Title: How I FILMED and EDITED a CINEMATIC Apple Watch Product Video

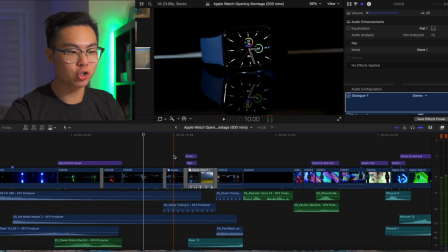This was legit just a push-in shot of my watch, but it's like a digital zoom.
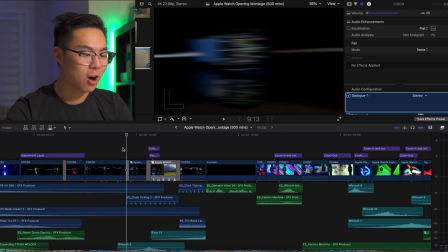I put a clock ticking sound effect over top of the video so that it kind of spices it up a little bit because without it, it's going to be pretty bland.
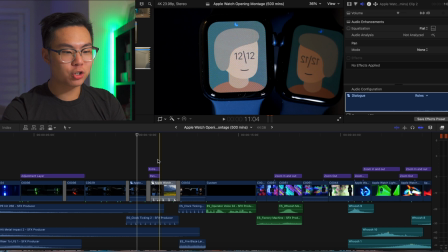So with this next clip over here, I put my Apple Watch down on my iPad again so that we get that reflection.
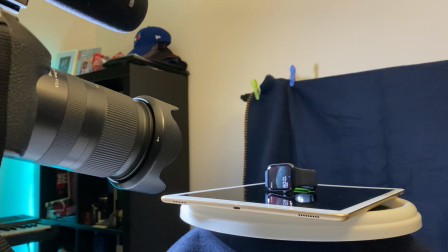And I changed watch faces without moving the actual
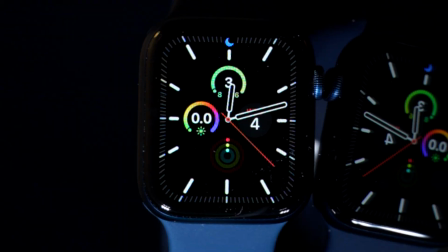watch itself so that I can do kind of like a flip book effect and change watch faces.
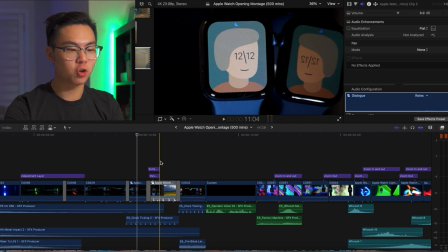And at the same time, I put like digital zoom, digital panning so that it kind of makes the video more interesting.
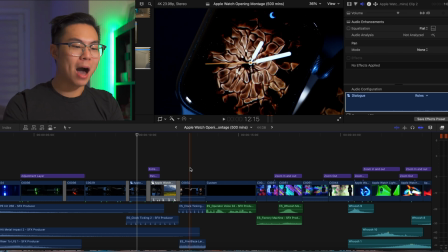And then for this next one, I filmed the watch face of my Apple Watch. I chose the fire one because that is a really cool watch face. I keyframed so that the second hand was horizontal, but the watch is like spinning.
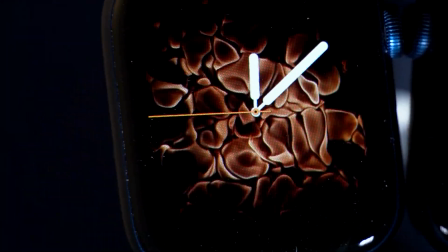so that it kind of gives this like cool effect where the needle is not moving, but the rest of the watch face is rotating around.
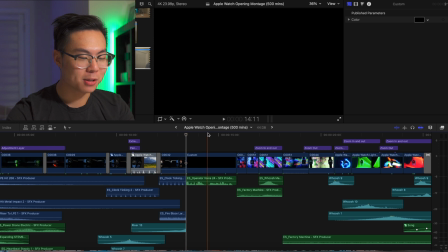And then right before the bass drop, I decided to put this little blank background with an operating voice that says,
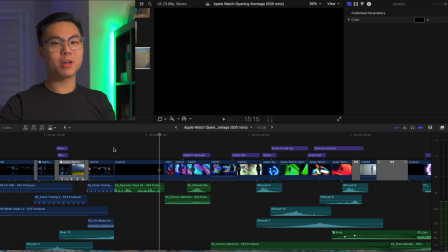"Thank you for calling, please leave a message," because I was flipping through Epidemic Sounds for like some sound effects, and I just came across the sound effect and I was like, you know what, I might as well just put it in because it sounds kind of cool.
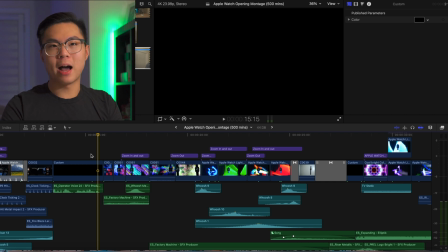And this transitions into part 2. So part 2, I really wanted to have something that was very futuristic looking.
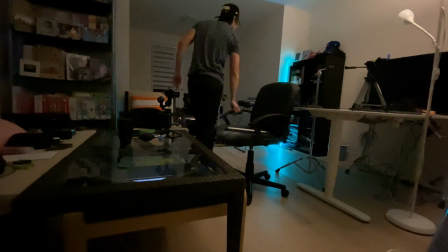So what I decided to do was I put my Apple Watch on a glass table and I had an iPad that was playing like cool backgrounds,
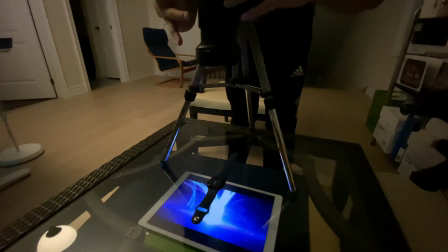and I filmed from over top.
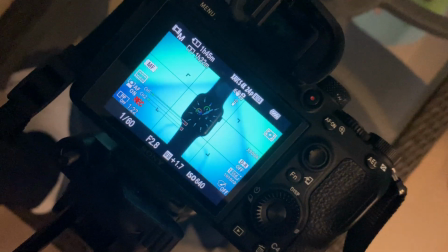Now, I zoomed in and out, I defocused and focused my camera, and I just edited that focusing action to the music.
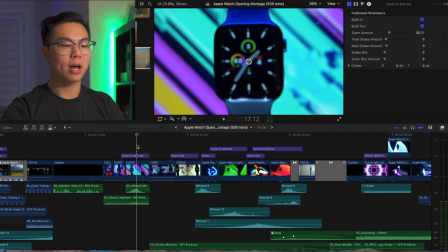I also have a couple of layers that zoom in and out so that it kind of gives it like an extra layer of coolness.
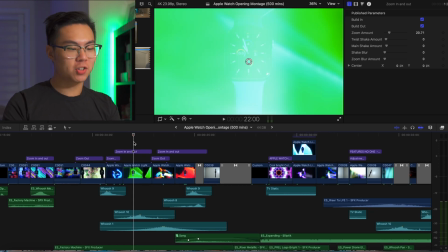Now let's talk about my favorite part of the video, which is the light trail drawings with this light wand over here. So what I did was I actually didn't film a video for this part. I took a bunch of pictures, long exposures, and I interpolated in post.
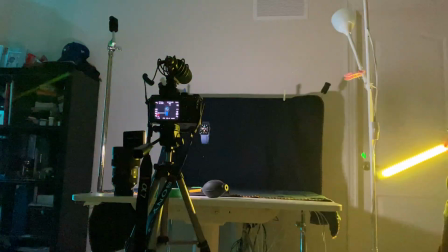So what I did was I put my camera into intervalometer mode and I set the time for 1 second.
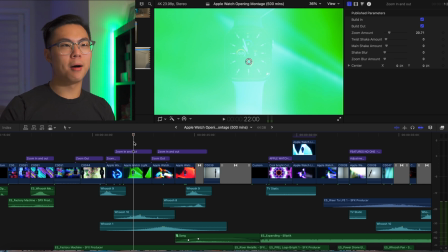So every 1 second, it'll take one picture. And I also put an ND filter on my lens.
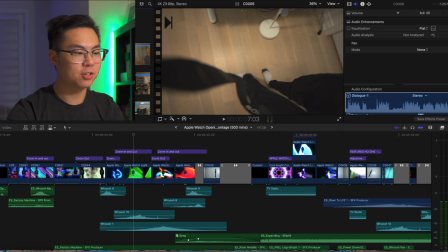So now I had a bunch of pictures that I had to interpolate in post.
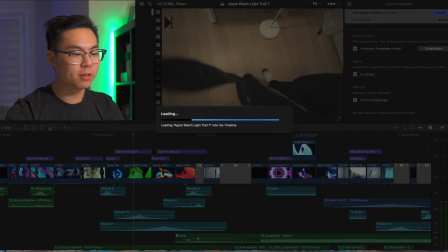So let me open up one of these projects for you guys.
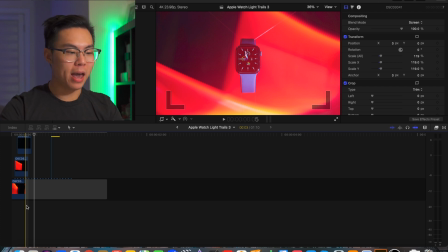What I did was I dragged all of the pictures into my timeline and I put one picture on top of each other, and I changed the duration and the blend modes of the pictures so that it keeps the highlights of the pictures and it rejects the darker parts of the image,
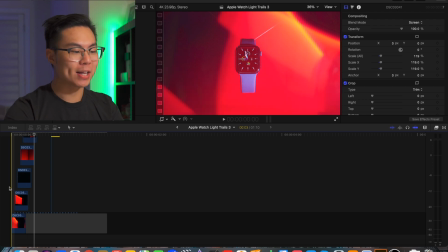and it kind of gives it that light trail drawing effect. So that's how the light trail is able to paint on like it does in the video.
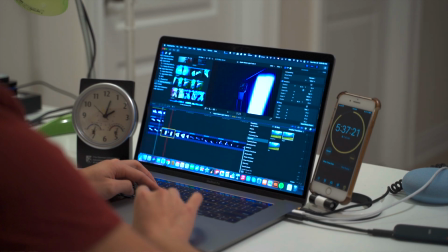And this was a really painstaking process because I had to drag each photo like one by one on top of each other.
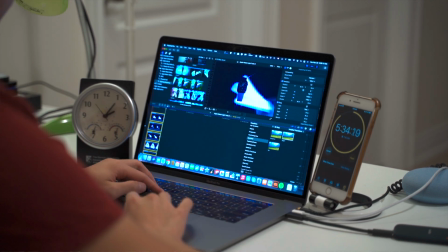And I did that like 7+ times to get like more variations of like shots of different colors and focal lengths.
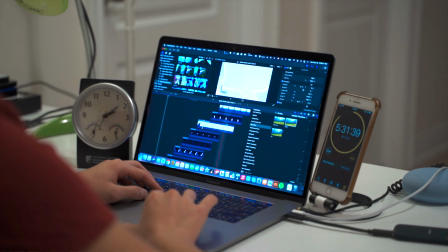So yeah, this part took a long time to do, but it was definitely worth it because it really just made the video.
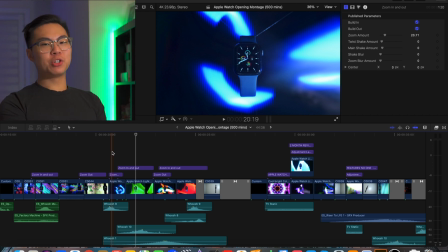The next thing that I did was after I rendered those interpolated images up, I put it in my timeline of my opening sequence.
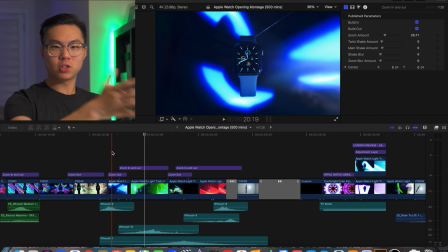And I also put some in and outs so that it gives it more dimension to the video.
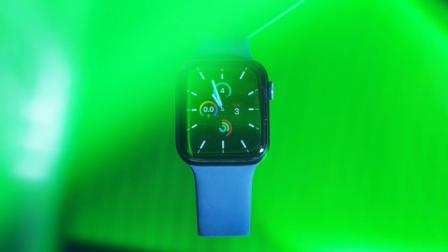And at the same time, I synced up the camera motions with more sound design so that it kind of puts you in the hot seat.
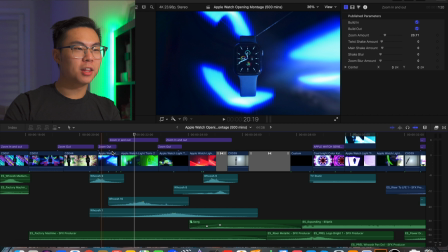Because in filmmaking, the visuals are only half the story. The audio is also very important because it kind of immerses the person into the experience.
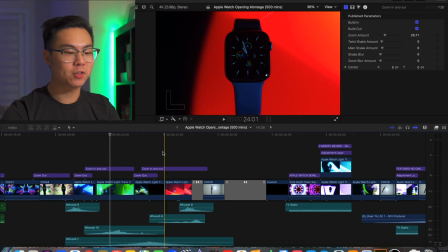It like your senses like work together to make it more immersive. So I put a lot of care and dedication into sound design.
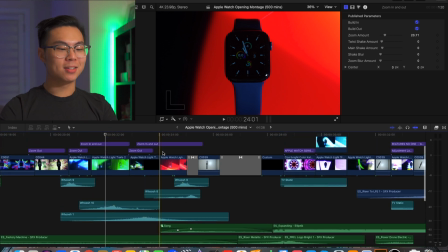I've never really like done too much sound design in the past.